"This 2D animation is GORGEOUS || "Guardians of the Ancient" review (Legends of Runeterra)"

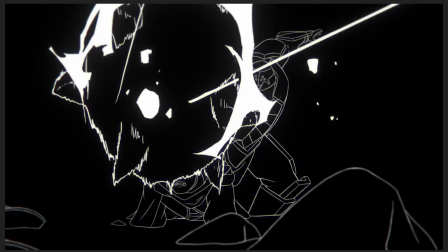20:36 You'll see it all over in Looney Tunes cartoons. In more grounded cartoons like this one, like, or more grounded animation like this one,
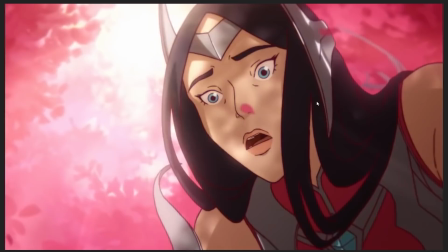20:43 where like it's meant to be taken a little bit more seriously than, you know, Daffy Duck messing around with Porky Pig,
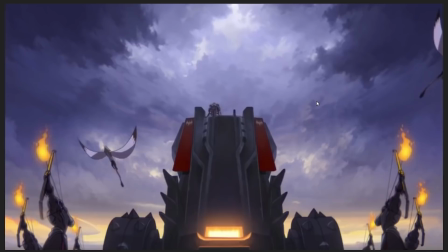20:49 oftentimes there will almost always be squash and stretch, but it tends to be hidden.
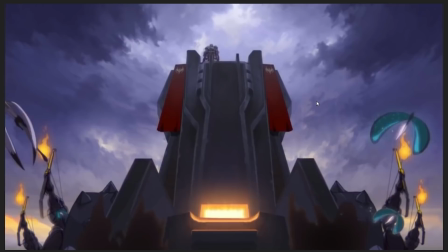20:53 Like, it tends to be fairly subtle and not shown off nearly as much.
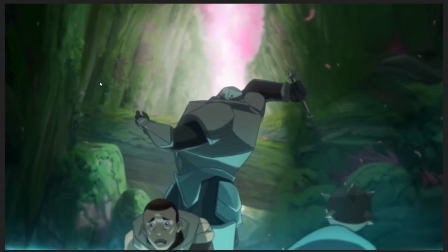21:00 But it is present, and it's something that's really fun. Like, I always enjoy looking for squash and stretch frames, like, especially the little ones, like here, where it's just like, we want to get that, whew,
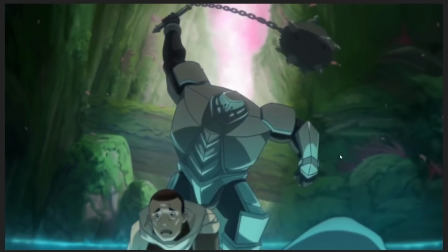21:08 that like, whew, that big snap of the whip motion as he like swings this thing over his head.
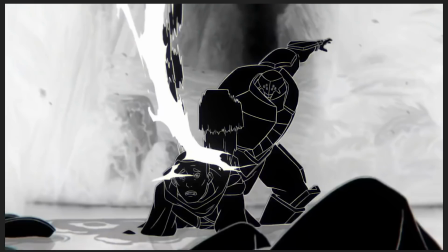21:13 So what do? We give the spike ball a little bit of squash and stretch as it comes down, and then we get this gorgeous flash frame.
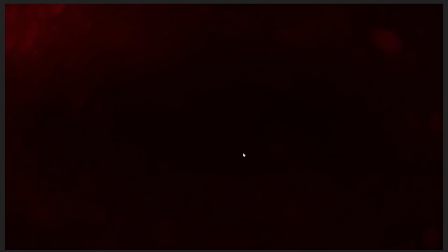21:21 We can see again the spike ball is very distorted in this one moment where it appears, and then the little subtlety of as it lands, boom, oop, the entire frame is red.
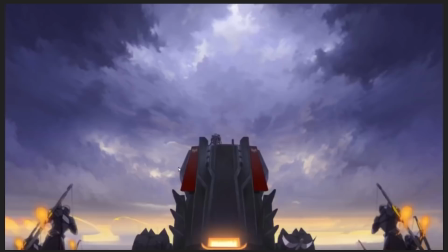21:30 That guy is dead. Ooh, what a way to go. Anyway, this shot right here.
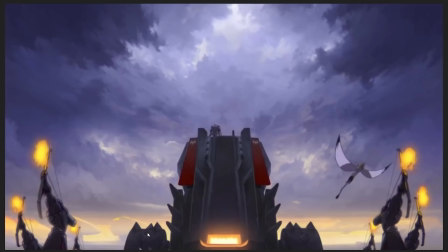21:37 Okay, so the coins in Cillian's hand are probably 3D animated, and because of that, I think, I'm not sure, but I think also the wheels on this wagon are 3D animated.
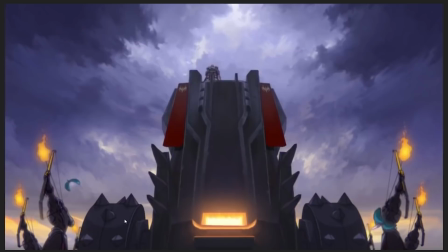21:54 I think it might be 3D objects rotating, because this is a really, really smooth, really consistent, very gorgeous 3D rotation in space, and that's really freaking hard to do in hand animation, and yet,
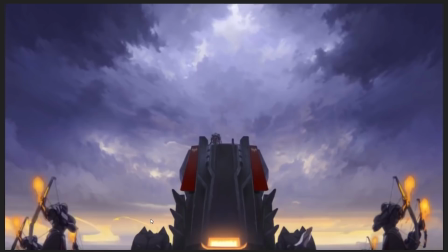22:08 when I look at it, I'm not 100% sure that this isn't hand animated,
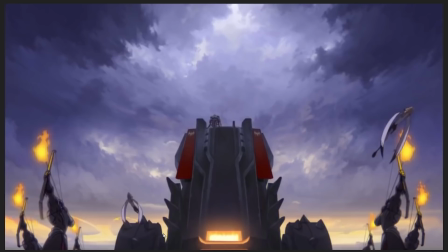22:13 that the crazy people at Sun Creature Studio just went, oh yeah, sure, we'll animate like spike wheels rotating.
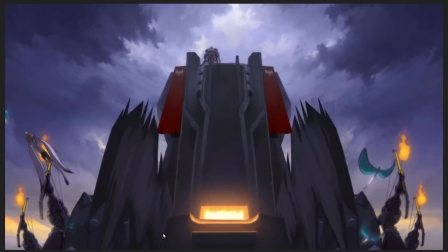22:20 Sure, we'll just do that by hand instead of using 3D animation, which would have been easier and faster. We'll just do that because we're madmen. Okay, sure, why not? Anyway, another thing that we get from cartoons is smear frames like this one.
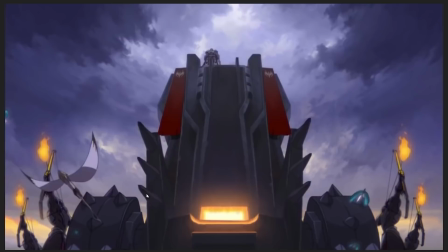22:34 Where you want to get this quick snappy motion of these, like these things digging into the ground, like smacking down.
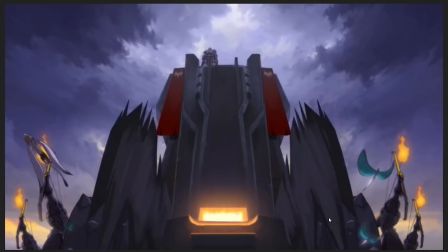22:40 So we just smear this thing out completely, and you get that snap as the thing lands down.
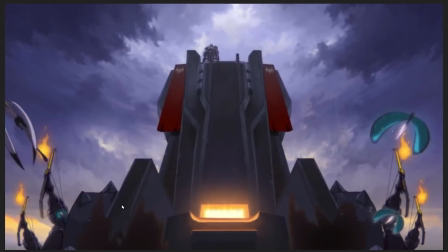22:46 And here we get a little bit of squash and stretch and a little bit of secondary motion, because as these things land, like these things are made of steel, right?
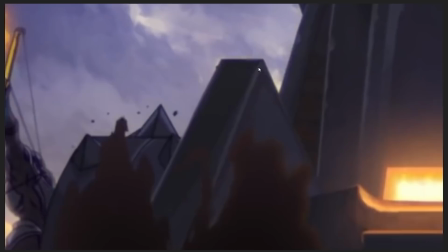22:52 You would expect them to be pretty rigid, but take a look. Actually, let me zoom in for that. Take a look at how they wobble and distort as they land. Like, we get the snap down, and then we get that little bit of wobbling in the thing, that little bit of secondary motion, it's called.
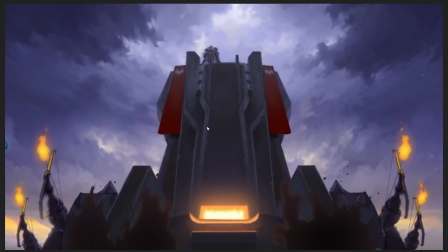23:12 Is it called secondary motion? Or am I confusing it with follow through? It's one or the other. Anyway, we get that little bit of extra motion, sort of like,
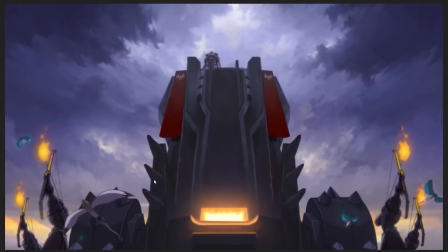23:20 even though they're like these hard steel things, that just adds that, again, that little bit of extra dimensionality of life to the thing as it snaps down.
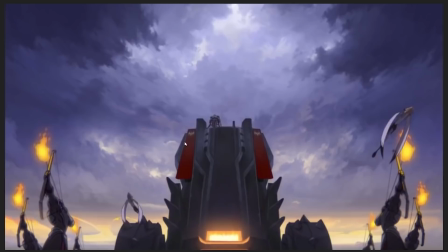23:29 And interestingly, I do believe that this, like the main body of this thing, the City Breaker or whatever it
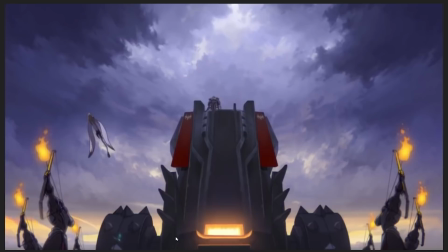23:36 is just like a flat two-dimensional illustration, even including the guy on top.
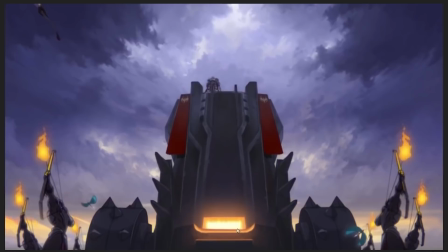23:40 It's just a flat two-dimensional illustration that's just being scaled up as it comes closer and closer. They're just scaling it up from like a central distortion point, like down here.
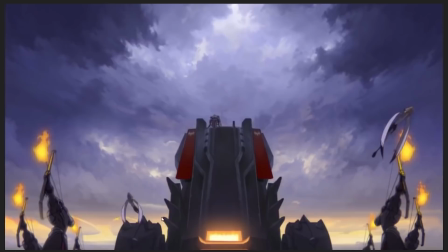23:49 They're just scaling that up, and then they're animating the moving parts of it, like the wheels and this thing,
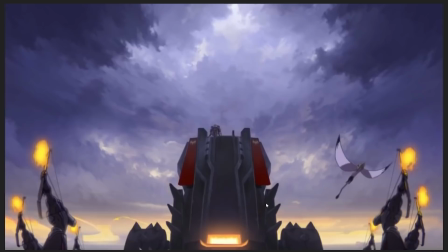23:55 sort of separately to the rest of this flat 2D drawing, which is like a good way to do it.
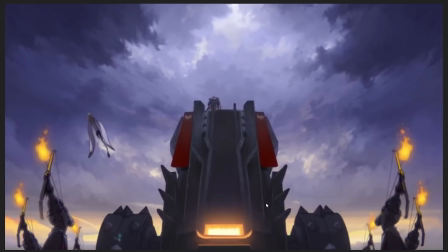24:01 But it also, because the thing is not hand animated, because it's not wobbling ever, there's no animation boil on it, you also do get the sense of this thing like a building that's coming close,
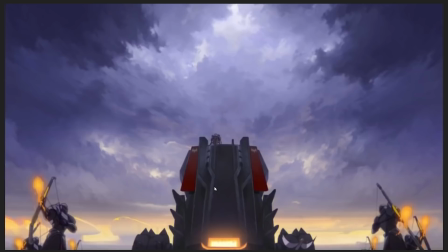24:09 which is also sold really well by the camera angle. Like, notice how, as the overwhelming presence of Noxus encroaches on the shores of Ionia, as we're meant to be like, oh god, this is bad, we're like, this is terrifying, this is scary, we are positioned in a place,
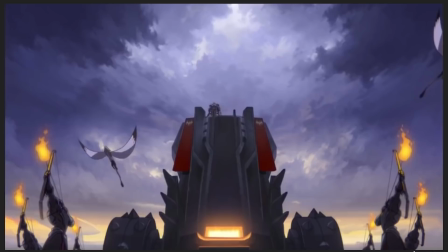24:24 like essentially lying on our backs in the sand on the beach, looking up at this overwhelming towering thing.
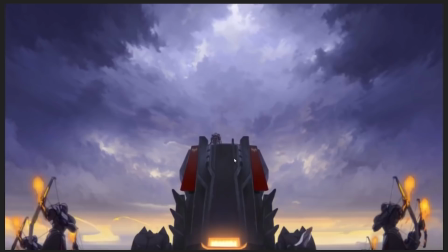24:30 Like, the horizon line is all the way down here. So everything in the frame, every Noxian soldier, everything that happens is above us.
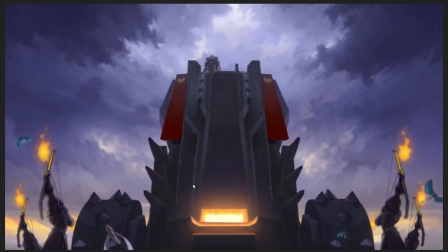24:37 We're staring up at this overwhelming thing. And that's a small thing from like the director to communicate to the audience.
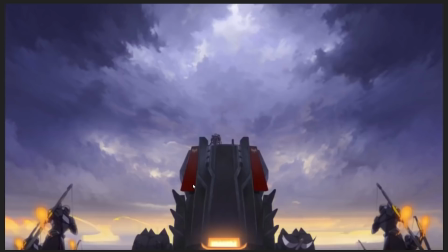24:46 Like, how should you feel about the Noxians showing up? Imagine instead if we had, like, a completely bird's eye view of it. Like, where they just these little...
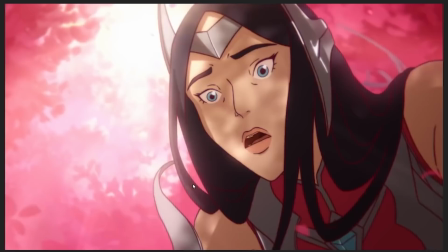24:53 If we were, like, 2.5 miles up from a bird's eye view looking down, even though they're, oh, yeah, there's lots of Noxians on the beaches, everything would look kind of small and distant.
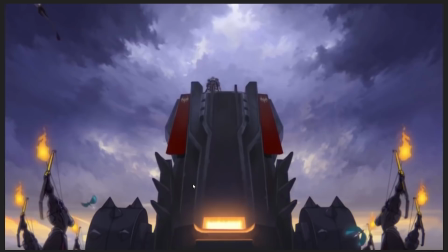25:01 And it wouldn't look scary in the same way that it does when you see this huge, looming, towering thing encroaching towards you,
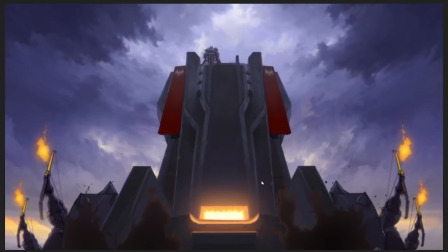25:09 snapping down its, like, spiky vine to the beaches, like, here is Noxus,
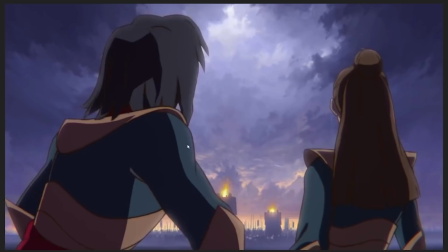25:14 despair, pitiful Ionians.
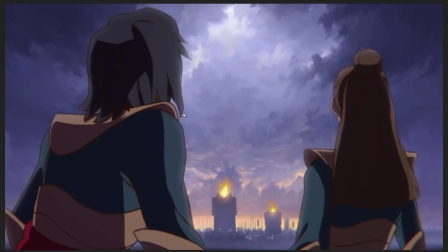25:17 Which is a sense that we need, because as we transition into looking at these two battle bards here, it's like, oh, shit, like, that...
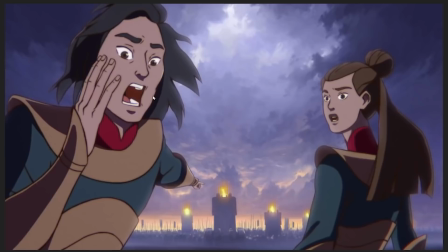25:25 You're like, oh, we might be fucked. Oh, shit, it's Noxus. This is bad.
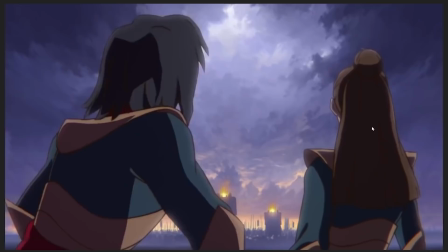25:30 Like, we need to be in their headspace.
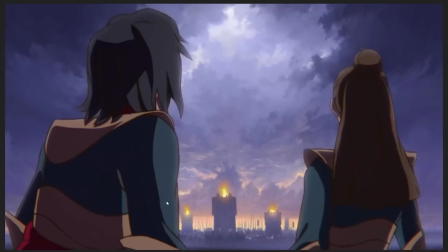25:32 So what we're seeing when we get this is we're essentially seeing this thing the way that it feels for these guys to see it.
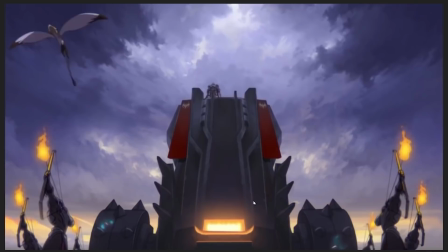25:40 This is overwhelming. This is overpowering. This is huge. This is dangerous. We're screwed. We're fucked. Noxus is here and we're all gonna die.
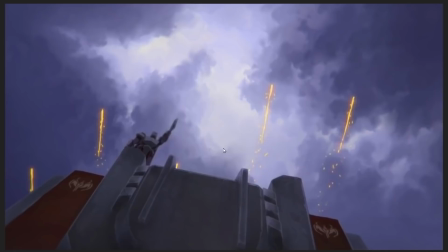25:48 Which is what they communicate in this next frame is like shock and like fear and despair. And then...
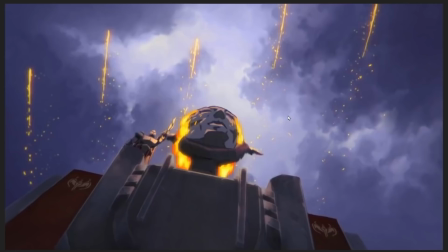25:56 I do like that they... Okay, so the face, I should explain. The face that Noxus is launching from the City Breaker, that's because in Ionia, all over the place, there are rocks just lying around with faces carved into them. Like, this, when Noxus arrives in Ionia, and they're like, we need something to throw around in our City Breaker catapult thing,
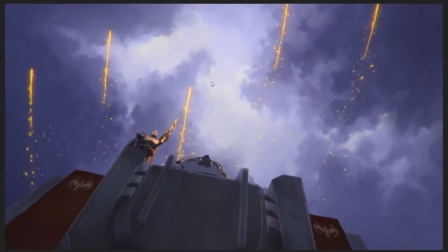26:14 that they'll just pick up a big face rock and throw that at people. But it's like, it's an Ionian rock.
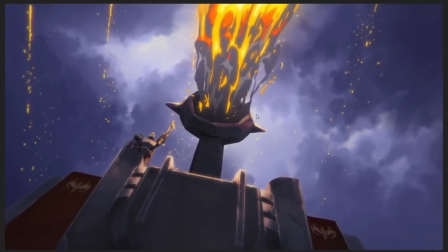26:19 It's not Noxus haven't taken the time to carve a face into it, I don't think.
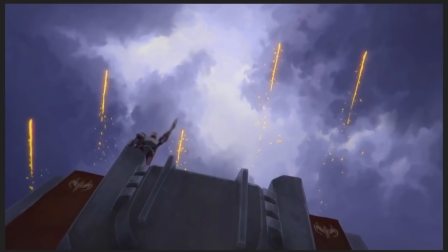26:23 But one thing I want you to pay attention to here is, again, we see that little bit of cartoony distortion being employed very subtly
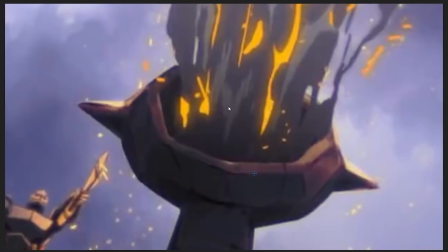26:31 to sell the power of emotion. I think this should be close enough that we can see it. Yep, there we go.
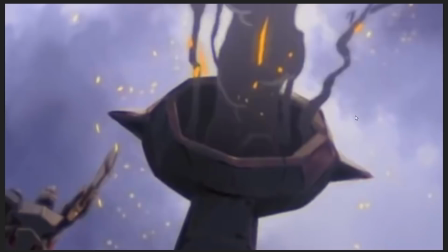26:37 Pay attention to the bowl of the catapult here. You see that?
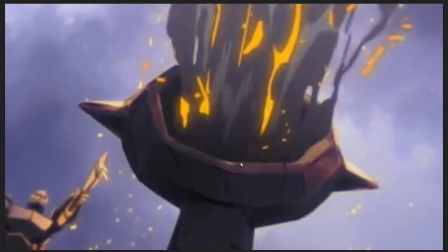26:44 You see that little, like, it sort of, all of a sudden it sort of deflates the moment that the rock has left it.
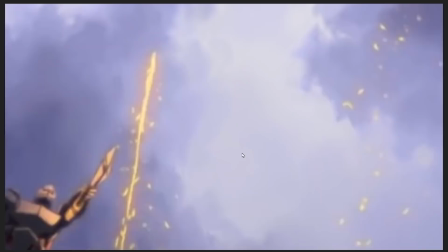26:50 Yoink! And that, again, is all about selling. Like, you can blink and you'll miss it when we play that back at full speed, right? Like, you can barely see it. But it's there just to provide that little bit of, like, ka-chunk feeling,
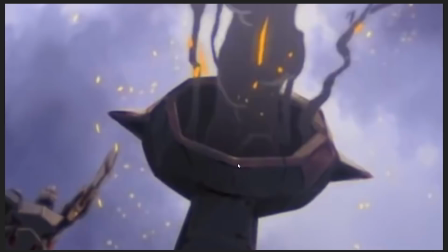27:05 that little bit of snap to the rock being thrown across the heavens.
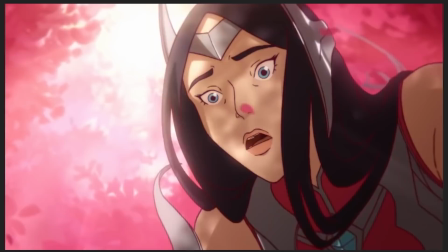27:11 And you barely see it, like, you consciously, you don't see it at all when you watch this animation in motion, but it adds to the feel.
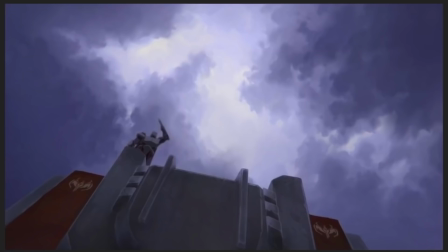27:18 It adds to the feeling. And it's, again, those little touches, that's the kind of stuff that I'm so obsessed with just kind of finding when I view these animations.
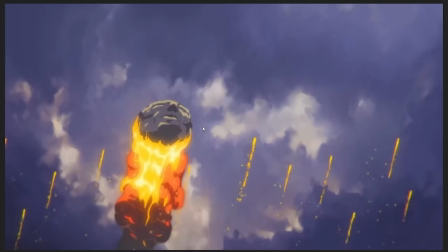27:28 Let's see, the rock, too. Okay, so the rock, it seems...
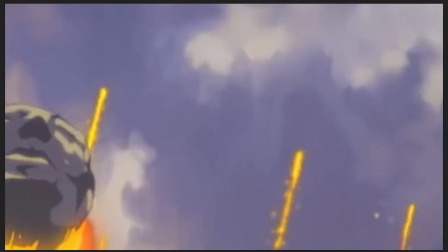27:33 I need to zoom in on this, because I need to know. You're not that insane, are you, Sun Creature?
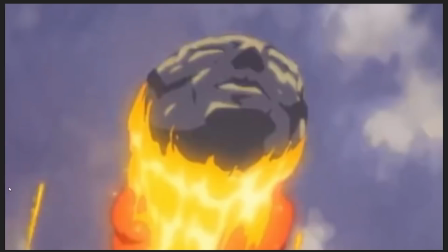27:38 You're not that kind of a madman, are you? Okay, no. Okay, they copy-pasted the rock.
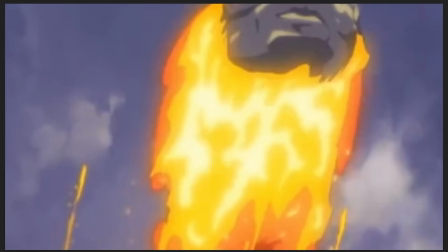27:45 The rock is copy-pasted. At least until it reaches the apex of the throw.
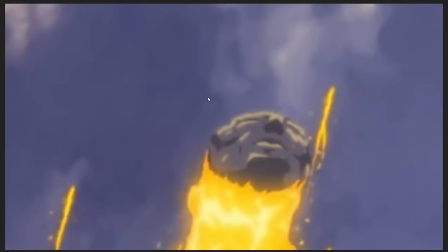27:51 At which point, somewhere around up here. I'm just going to follow it.
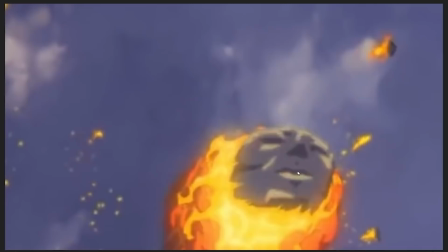28:00 There. Here they begin to hand-animate it. And they hand-animate the rotation of this thing.
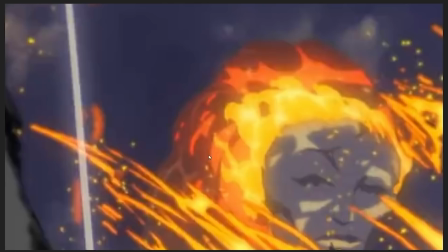28:06 Which, again, that's really hard.
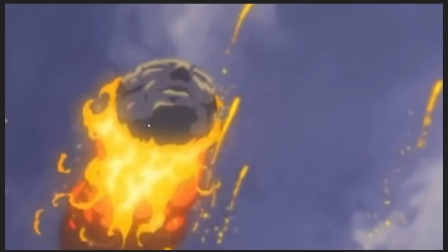28:11 But again, an animator looks at all the craggy,
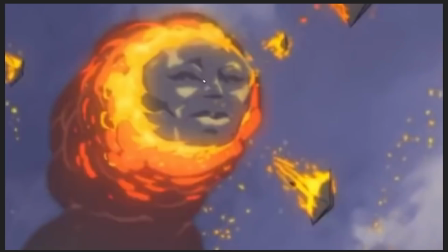28:15 scraggly surfaces of this rock and begins to rotate them in 3D space
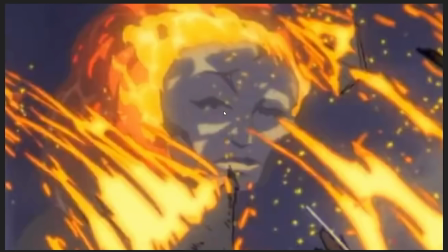28:20 with no help whatsoever from a 3D engine to calculate those rotations for them.
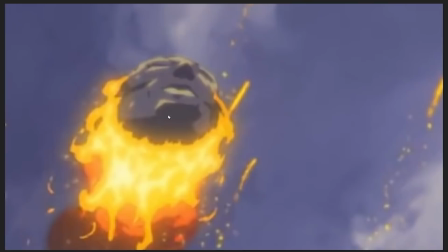28:27 And it's a small thing, but I genuinely find being able to do that, like, especially like a completely rigid object,
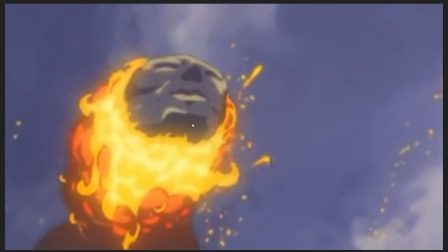28:35 like, because when you're dealing with, you're animating like an organic person or a character or an animal or whatever, you can kind of fudge things a little bit. Like, they can distort, they can kind of you can break the model a little bit, you can mess a little bit with the shape language of it.